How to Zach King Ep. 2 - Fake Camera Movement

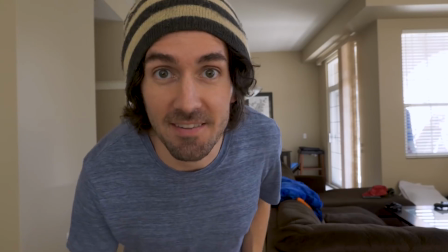[0:00]
Hey, what's up guys? Look who I'm hanging out with.
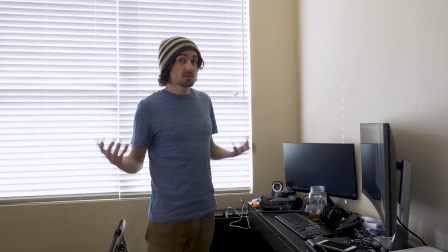[0:05]
One of the things that Zach King does so well is he uses camera movement to really help sell his effects,
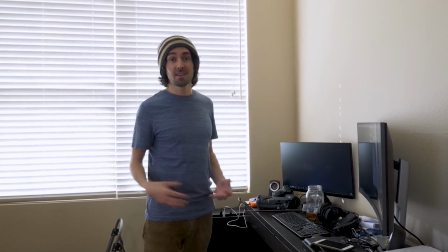[0:12]
both fake camera movement and camera movement techniques.
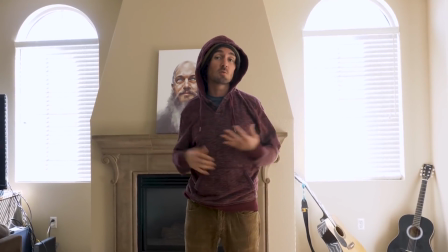[0:19]
One of the things I want to talk about in this video is how you can use these different camera movement techniques to help sell the effects.
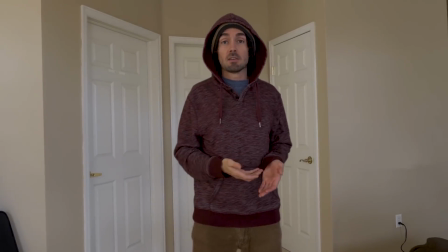[0:29]
Now for the most part, these techniques aren't that hard to create, and a lot of them can be done right in Premiere, aside from one of them.
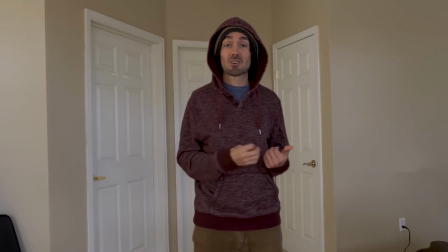[0:36]
So let's hop into these editing programs and I'll show you how it can be as easy as a snap.
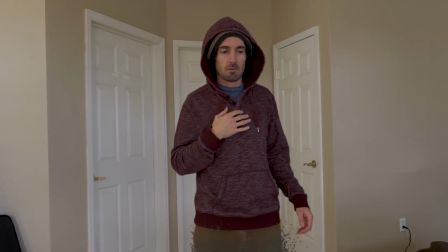[0:42] Whoa, I don't feel so good.
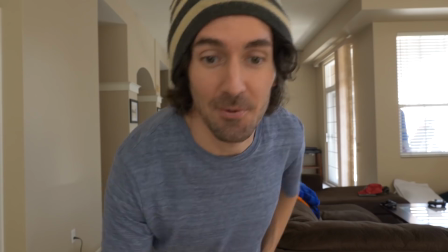[0:49]
Don't worry everyone, I'm feeling better now. And the first thing that I want to talk about is this movement transition at the very beginning.
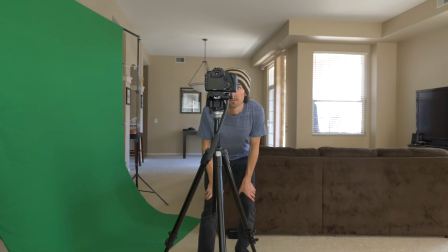[0:56]
Now this transition is done with 3 different shots. The first is that first clip of you looking at the camera and then turning the camera around.
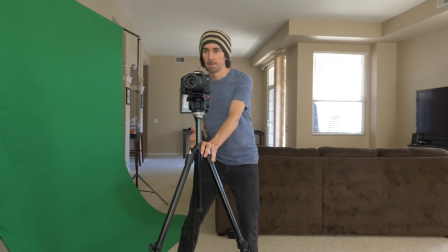[1:04]
The second shot, you're going to steady the tripod and you're going to pan the camera until it hits the intended position.
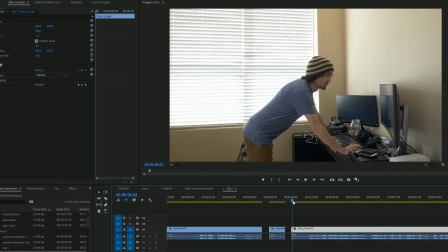[1:09]
Then for the third shot, you're going to keep the tripod steady, you're going to hold your position for a couple seconds, and then you're going to start your scene.
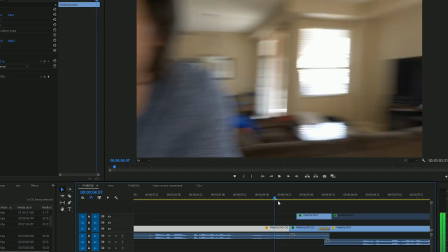[1:16]
Now the first cut you're going to make between the first and second shots are going to be right in the middle of that camera blur in the middle of the motion.
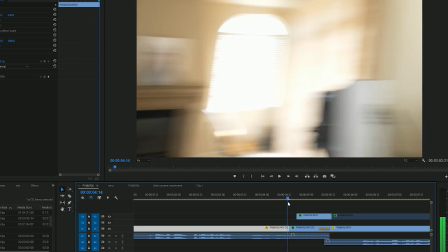[1:23]
If you cut it right in the middle of the motion blur, you're not even going to see the cut.
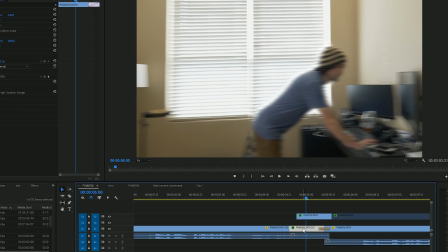[1:27]
Now what you're going to do for the second shot is you're going to drag that portion of you holding still and you're going to mask around your body.
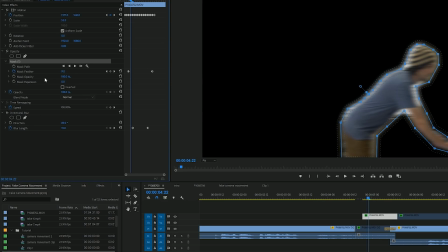[1:33]
You're then going to up the feather and animate it from high to low, while you also put a directional blur and you're going to animate that from a high blur to no blur at all.
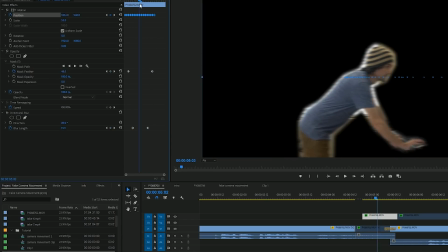[1:43]
You're then going to animate the position of the clip from right to left so that it looks like it's following along with the movement from the clip that you have right below it,
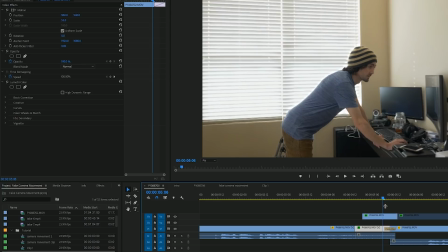[1:52]
which is that tripod panning shot. Because of the movement in the shot, it's going to mask out any irregularities and it's going to look like a pretty clean shot.
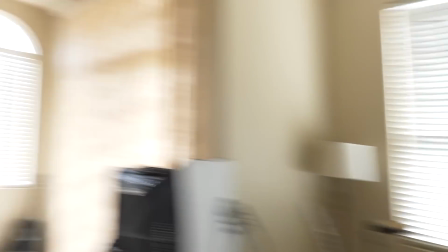[2:01]
The next technique I want to talk about is tripod movement.
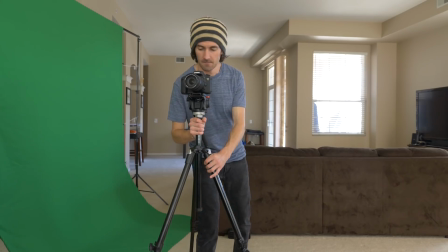[2:04]
And essentially, all you're doing with this one is recording as you're moving the tripod from one location to another, being sure to be as quick as possible as you're moving the tripod.
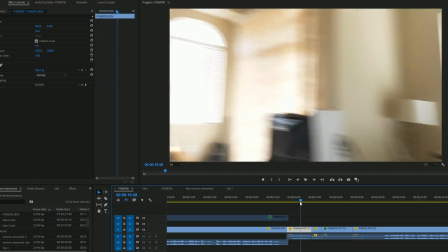[2:13]
As long as you make the cut to the clip right before and right after the movement, it's going to make it look like it's one continuous shot.
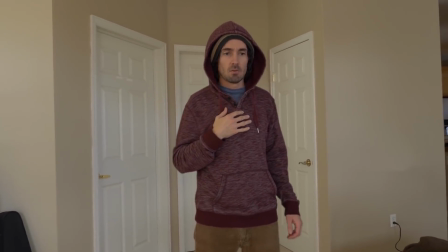[2:20]
And one thing that's really going to help sell this kind of technique is adding camera movement to the entirety of the scene.
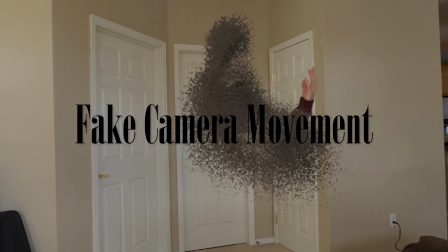[2:26]
And that's why I want to talk about fake camera movement as part of our next technique.
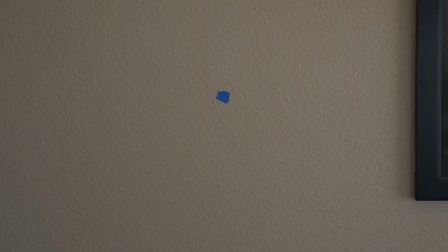[2:31]
Now most of the tutorials that I see about fake camera movement say, film a marker on a wall handheld and then motion track it either in After Effects or do it manually in Premiere.
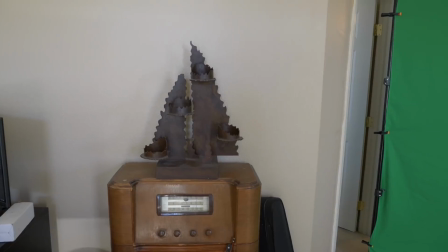[2:42]
But there is a much easier way to do this in Premiere Pro. So what I like to do is I like to measure out the amount of time that I actually need the camera movement to last,
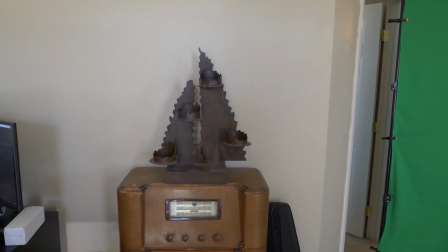[2:51]
and I'll shoot a handheld shot of just about anything for that length of time. I make sure to do a little bit of an exaggerated camera movement with this kind of shot.
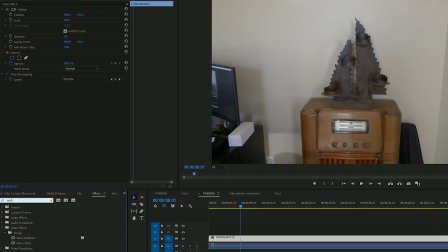[2:58]
Then I simply go to Effects and I go to Warp Stabilizer and I apply a Warp Stabilizer to the clip. Now what Warp Stabilizer does is it works to smooth out your footage. But how it does that is it actually analyzes the footage, scales it up a little bit, and moves it around so that it makes it look like you either have no movement or you have smoother movement.
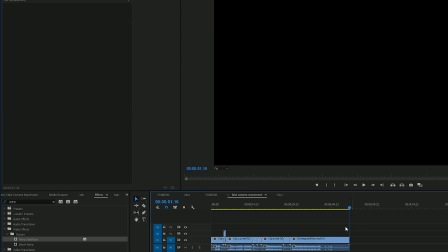[3:18]
Now when that's done analyzing, you can simply copy over that effect and you can nest together the sequence that you made earlier and you can paste that effect right onto your sequence. You're now going to take the movement that was created from the earlier shot and it's going to be applied here.
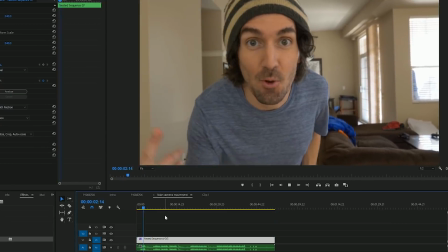[3:35]
But since we didn't have the same movement as the shot earlier, it's going to make a completely new kind of shaking effect and it's going to make it look like you've got fake handheld movement.
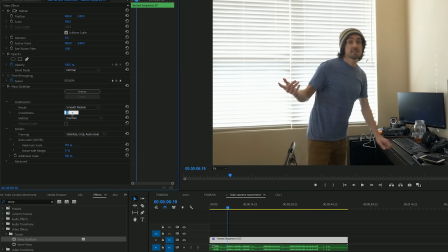[3:43]
What's even better about this is you can change some of the settings to give you a different kind of look. You can change the smoothness from a low number to a high number and you're going to get more shaking and a little bit more of a bumped up scale.
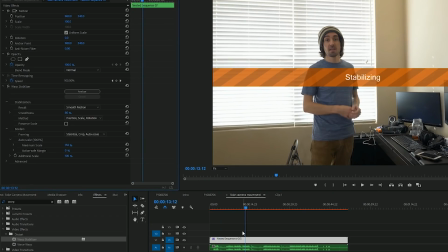[3:55]
You can change how the footage is moved from position to position, scale, and rotation, though I'd stay away from perspective and warp.